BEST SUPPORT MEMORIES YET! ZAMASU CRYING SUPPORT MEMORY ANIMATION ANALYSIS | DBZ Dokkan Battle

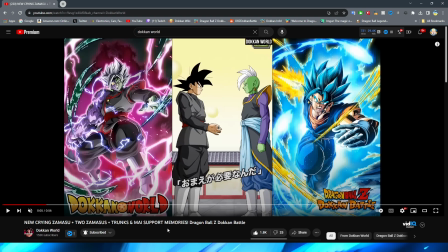198s
I don't know if it's like something that they can't program or they just didn't think of it or something like that. but I really wish these support
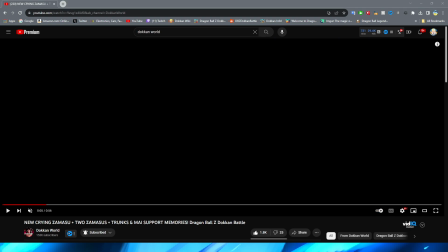205s
memories were voiced because that would make them not only just so much better but it would also just make them a lot more interesting to look
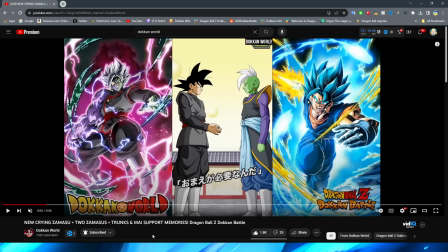213s
at um I think that it would be really really cool if they eventually did that I don't think that they'll probably go back and do that of you
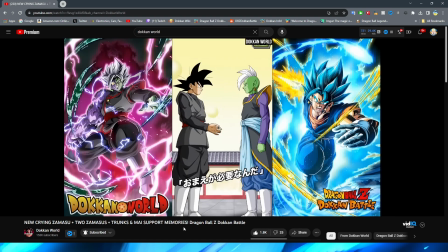220s
know with the ones that we have but I digress obviously we have Goku Black holding his hand out and then Zamasu reaches for it and
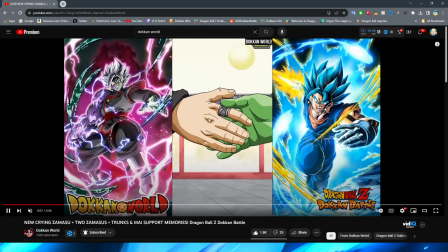227s
as Zamasu is reaching for his hand they kind of zoom in which is a good way to cut in between shots to kind of get samasu's hand a little bit closer and they
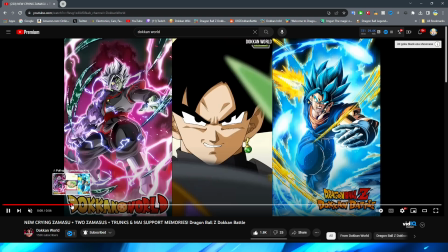235s
actually do a pretty good job animating the actual grabbing of their two hands right with their hands actually like clasping
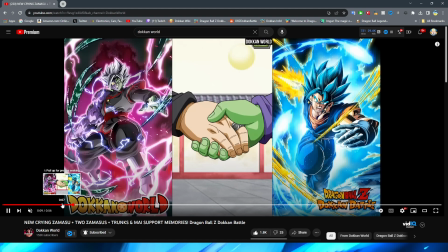242s
around each other like this it's pretty well animated it is a little bit like kind of jarring to see right in the way that they kind of like move where you know they sort of are like slowly clasping their hands and then bam right they kind of grab it but to be fair
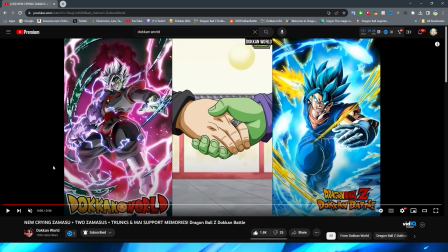256s
i guess that's how a handshake works right so to be fair i think it looks good right i think it looks good
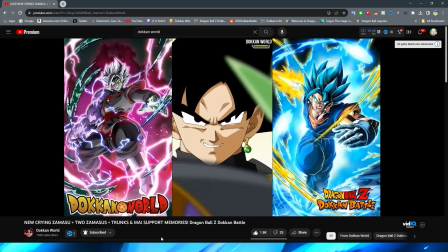262s
and then obviously we cut to the scene of both of them looking at each other which is cool they obviously have them kind of like moving a little bit i really
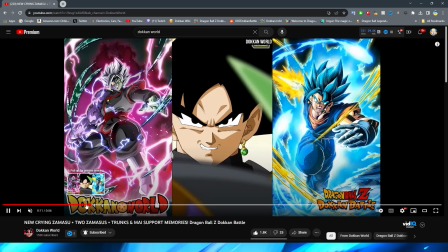270s
like the acid of goku black and even have him go down a little bit which by the way shout out to the boy fizz trunks did not have hair
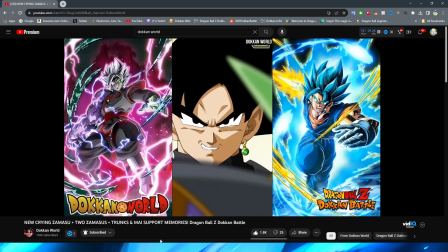276s
movement basically anywhere and even the support memory has the earring move and the hair move when goku black brings his head down a little
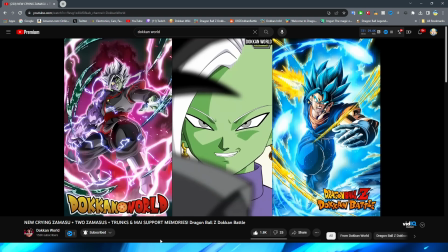282s
bit and then obviously we have Zamasu as well kind of also doing the funny little turn thing with his hair also moving in the guitar earrings and
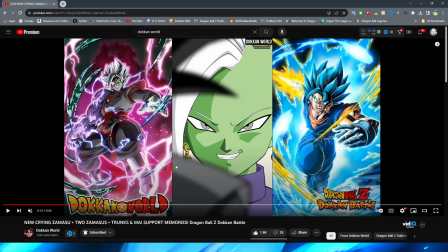290s
I love this bit of perspective with Goku Black and Zamasu where it's like you're looking over the other person's shoulder and you can see the blurry image of the you know person that you're looking over their shoulder how it would look if you were kind of in this or if you had a camera there right even
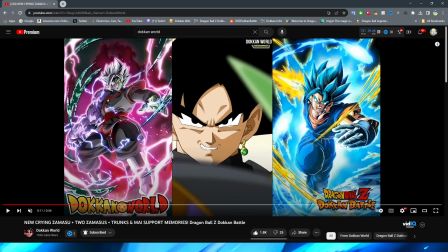304s
Zamasu is also a little blurry funny enough because of Zamasu's like big shoulder pads here he kind of blocks a lot more
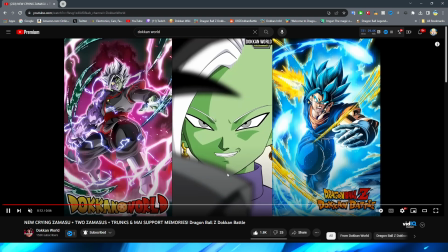311s
of Goku Black Then goku black blocks of samasu even though he does have his shoulder there and shop But this is really cool And obviously this is how dragon ball super did it But it's always awesome to have more interesting angles like this rather than you know Just like it being Zamasu's face
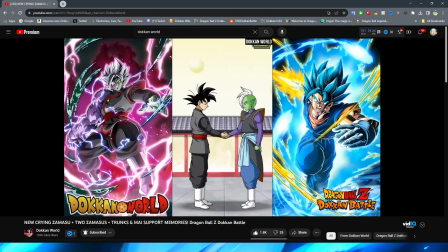325s
or something like that Now the only thing that I will say is a bit of a shame about the support memory is I think that this part looks good Right where they both kind of hug each other.
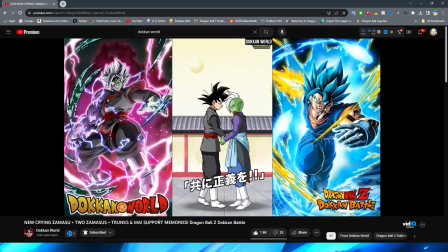334s
It looks very funny
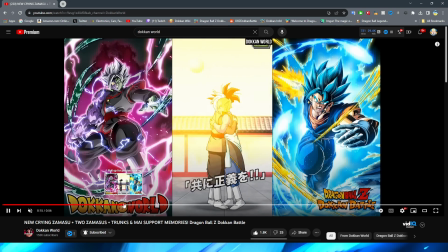336s
Where they both go into each other's grasp the only thing that is a little bit unfortunate is this kind of choppy how they move towards each other and
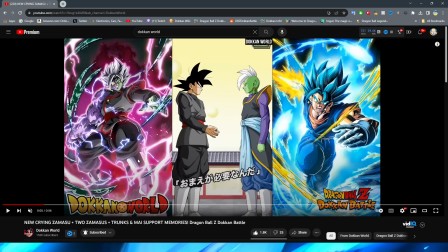344s
interestingly enough right if we go back to the beginning like these assets right when they're first giving each other the handshake
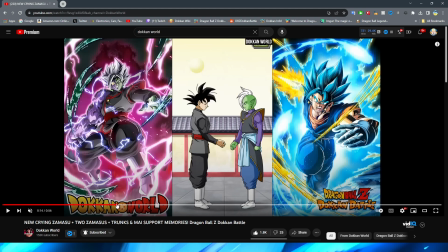351s
are a lot more high quality than these assets right here you can see from jumping from that to that that unfortunately they use a lot lower quality of the part where they actually hug each other i mean i guess that's fine it is a support memory but this definitely looks a little bit
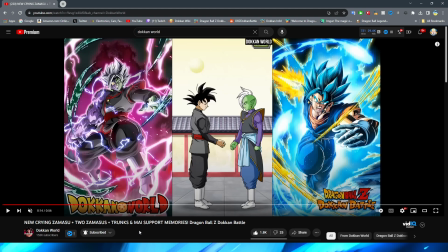367s
more of like a background asset or like kind of like a sprite sort of that style obviously not the same like two pixels on the screen of a sprite but it's sort of that same like you know line thickness and um you know the basically like quality of the um art itself right
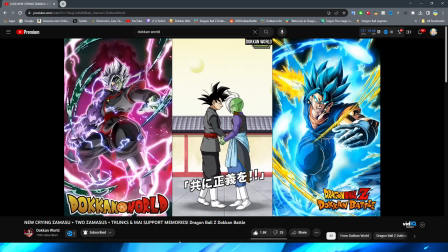382s
but nonetheless even though it is a little bit choppy how they move together i think it's fine um but the only thing that is definitely a
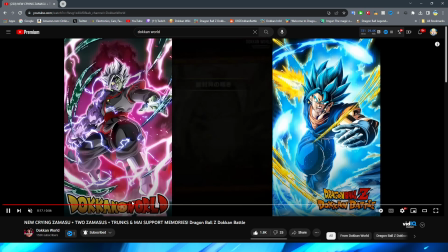390s
shame is that they don't spin around obviously this scene is pretty iconic because they kind of have the camera spin around the both of them right going
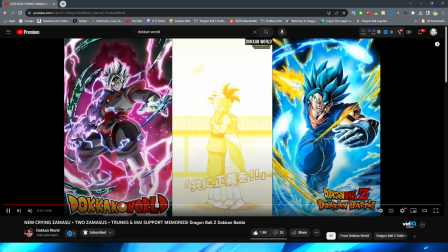398s
around ones back to the next ones back and showing their faces a little bit of rotoscoping I guess they're kind of trying to sort
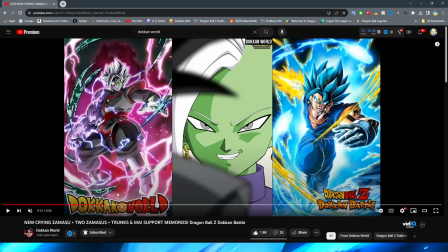404s
of give you that feeling here but to be fair this also happens right before the spin um so it is a little bit unfortunate that they didn't animate them
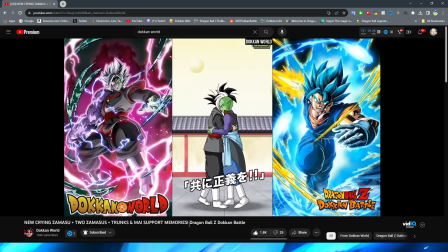411s
um you know actually like you know having the little bit of rotoscoping around the end of the scene because that is kind of what this scene is known for it's just
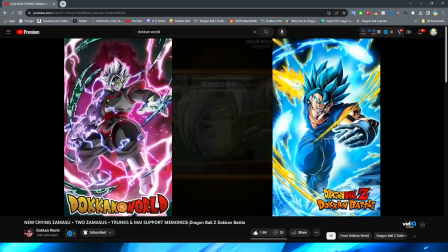419s
a very funny um moment but I digress still a very good looking support memory in my opinion and we now move on
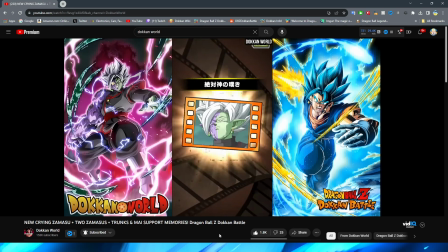426s
to the Zamasu crying support memory this is the one that I was personally the most excited about because I mean how could you not be excited for
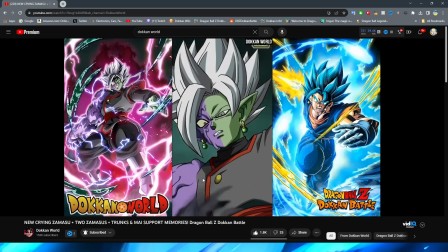434s
this it's so funny bro so yeah we have Zamasu come into frame I will say when I first saw this asset I thought that Zamasu oops
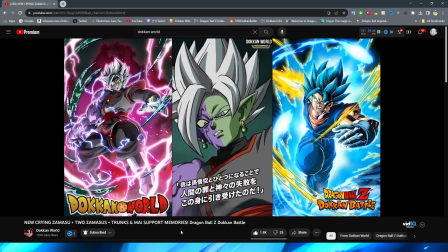441s
looked a little bit weird but upon going back and watching the clip this was actually how he was animated like basically to a T he looked exactly like this in the scene so good on you Dokkan again for always trying to keep with the anime accuracy looks very very good though obviously we
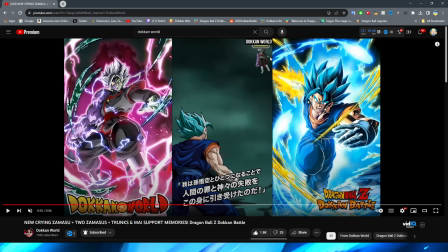459s
have this very cool shot actually of um zamasu up in the sky unfortunately right i mean dokkan world's logo is there but the skip button is uh kind of doing us a little bit dirty with the placement of this asset here maybe they should have put him like here or something like that
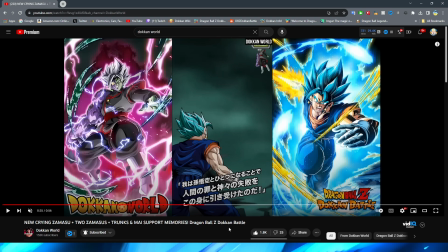476s
or maybe this will look better on like an ipad or something like that where you have a little bit of bigger screen but um he is a little bit cut off there but it is cool obviously this little bit of perspective both of them kind of moving um independently of each other and
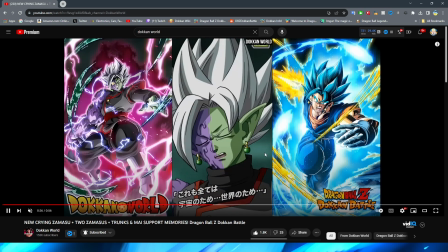489s
giving you that sort of like 3d-esque look then we have zamasu lean his head down i will say this is the one thing in the support memory that i don't like um in terms of the animation right it goes back to zamasu here but this change in the head is just so
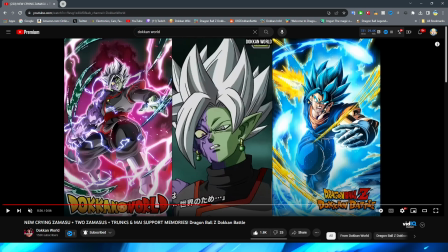505s
strange i think it's mostly the hair to be honest with you well not only does his face get bigger but it is definitely how the hair looks on a stable body it's always really awkward when dokkan changes the head of a character in an animation but they don't change the body's look it always ends up looking a little bit janky but
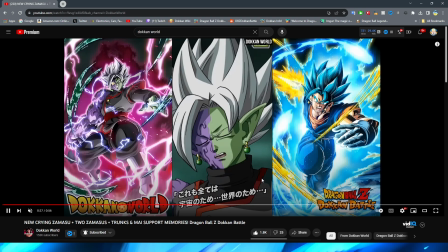524s
once that moment passes it looks fine with him leaning down right and that asset looks really good and then obviously
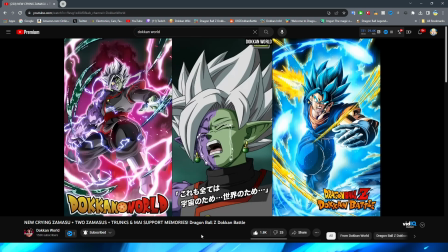531s
he brings his head back up to cry and this looks really good right i think that overall um this animation oh we'll get to
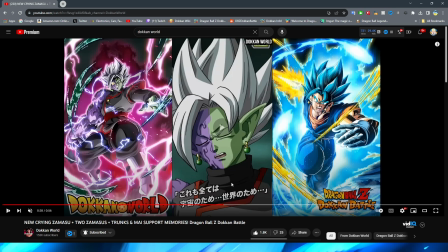539s
you in a second don't worry vegeto this animation of him crying is very well done um i will say there maybe could have been one more frame in between um not the tears part the tears was like exactly how they did in the anime like here and here um but to be fair
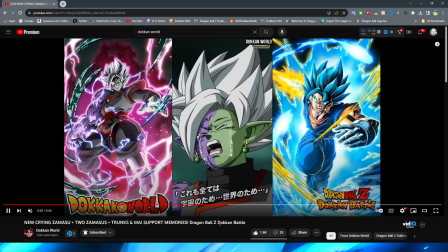553s
i'm you know that's basically how it was in the anime so you know again me nitpicking but i
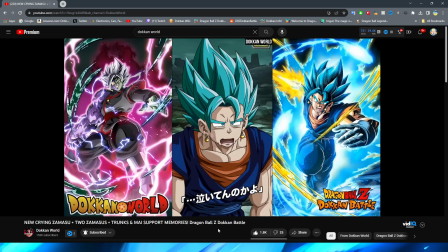559s
digress um obviously we have the shot of vegeto are you seriously crying And they did a very good job with this.
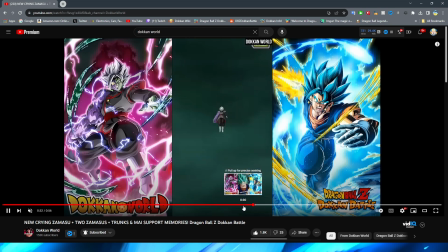566s
Obviously, it's very very minimal You know, it's not too much to animate in the scene anyway, right?
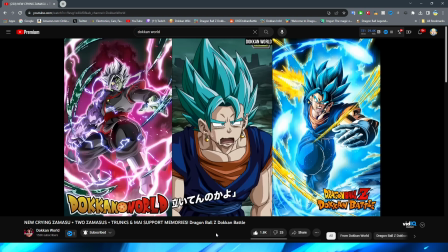572s
But it is cool that even so they still gave a Jito that little bit of like his shoulders kind of sagging down a little bit Before he actually speaks I think that's a nice little touch to really give this animation some more life And obviously this is just a very funny looking asset
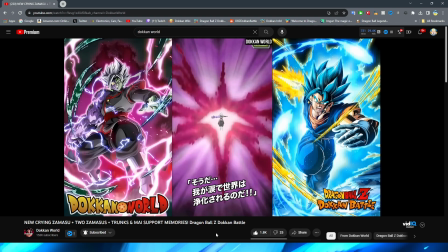585s
in general And then we have the scene of Zamasu lifting his arms up Which I'm sure is what most people are probably gonna forget from the support memory but I
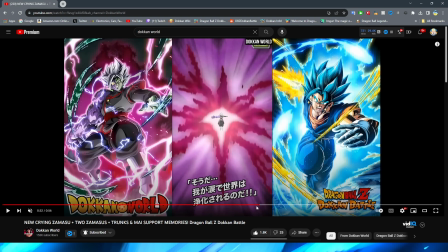591s
will say it is interesting because they actually focus on like um his arm first right like they kind of have a shot panning
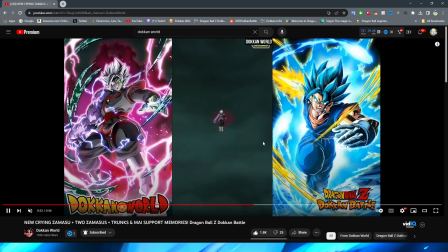598s
up his arm with the aura flowing like from the tips of his fingers up to his body um but they just show this
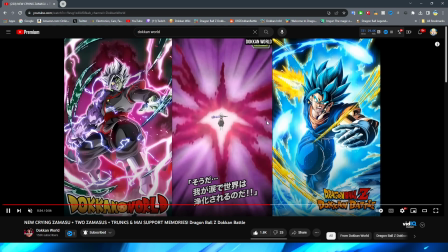607s
scene with Samasu um obviously standing there with this very nice looking aura but this obviously makes a lot more sense because for a support memory it can't be too long and obviously sometimes with these support memories to kind of keep it a little bit more of a condensed animation they sort of just do a little bit
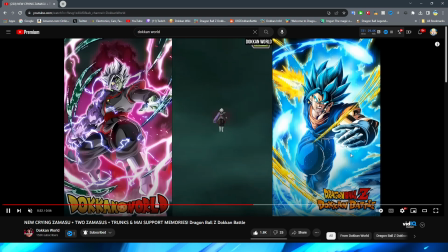623s
of like reference to it rather than doing like the full scene right so i still think that this works perfect and i mean obviously the main
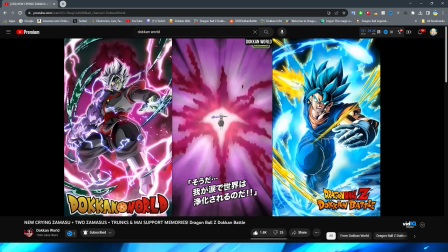631s
juice of this animation is of course the part with zamasu crying and vegeto reacting so it makes sense that this would just be the little end bit
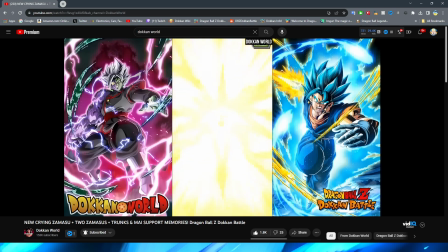638s
i'm honestly surprised it didn't just end with vegeto so hey the more animation the better that was very cool that they even bothered to add that
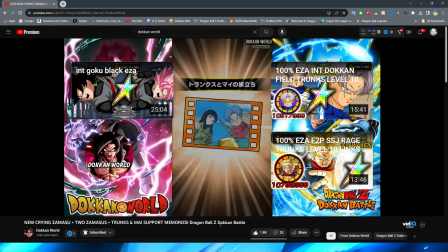644s
in at the end all right so now we have the trunks
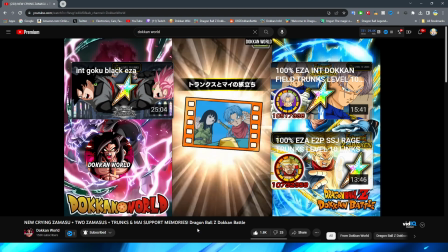649s
and my support memory obviously this is when they go back to
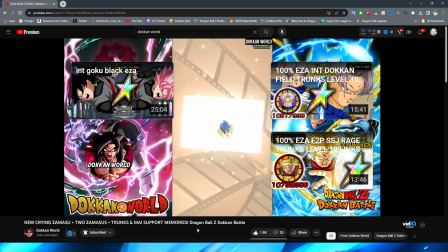654s
the future at the end of the future saga from dragon ball super
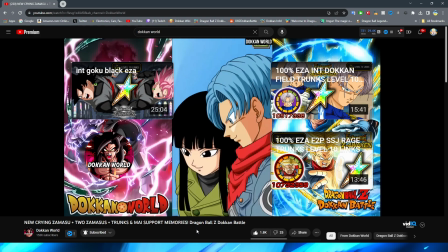658s
this is a very interesting animation right because it starts with them already in the time machine by
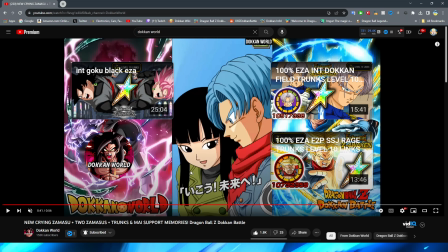663s
the way i did not remember my wearing this outfit at the end but i re-watched the scene and this is what she was wearing so i guess i just completely forgot where did she get this coat? I don't know. Maybe it was in Bulma's closet or something like that, but I digress with this animation, right?
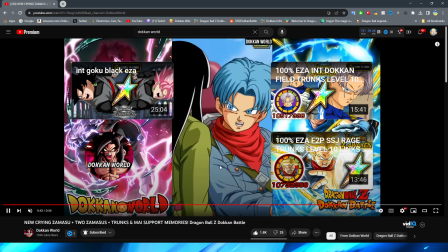679s
The only thing that is a little bit, uh, jank. Oops. I did not mean to go so far ahead. Sorry about that.
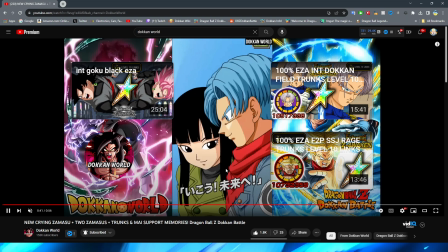684s
Um, the only thing that is definitely a little bit jank is, um, when my moves her head, let me go back to that.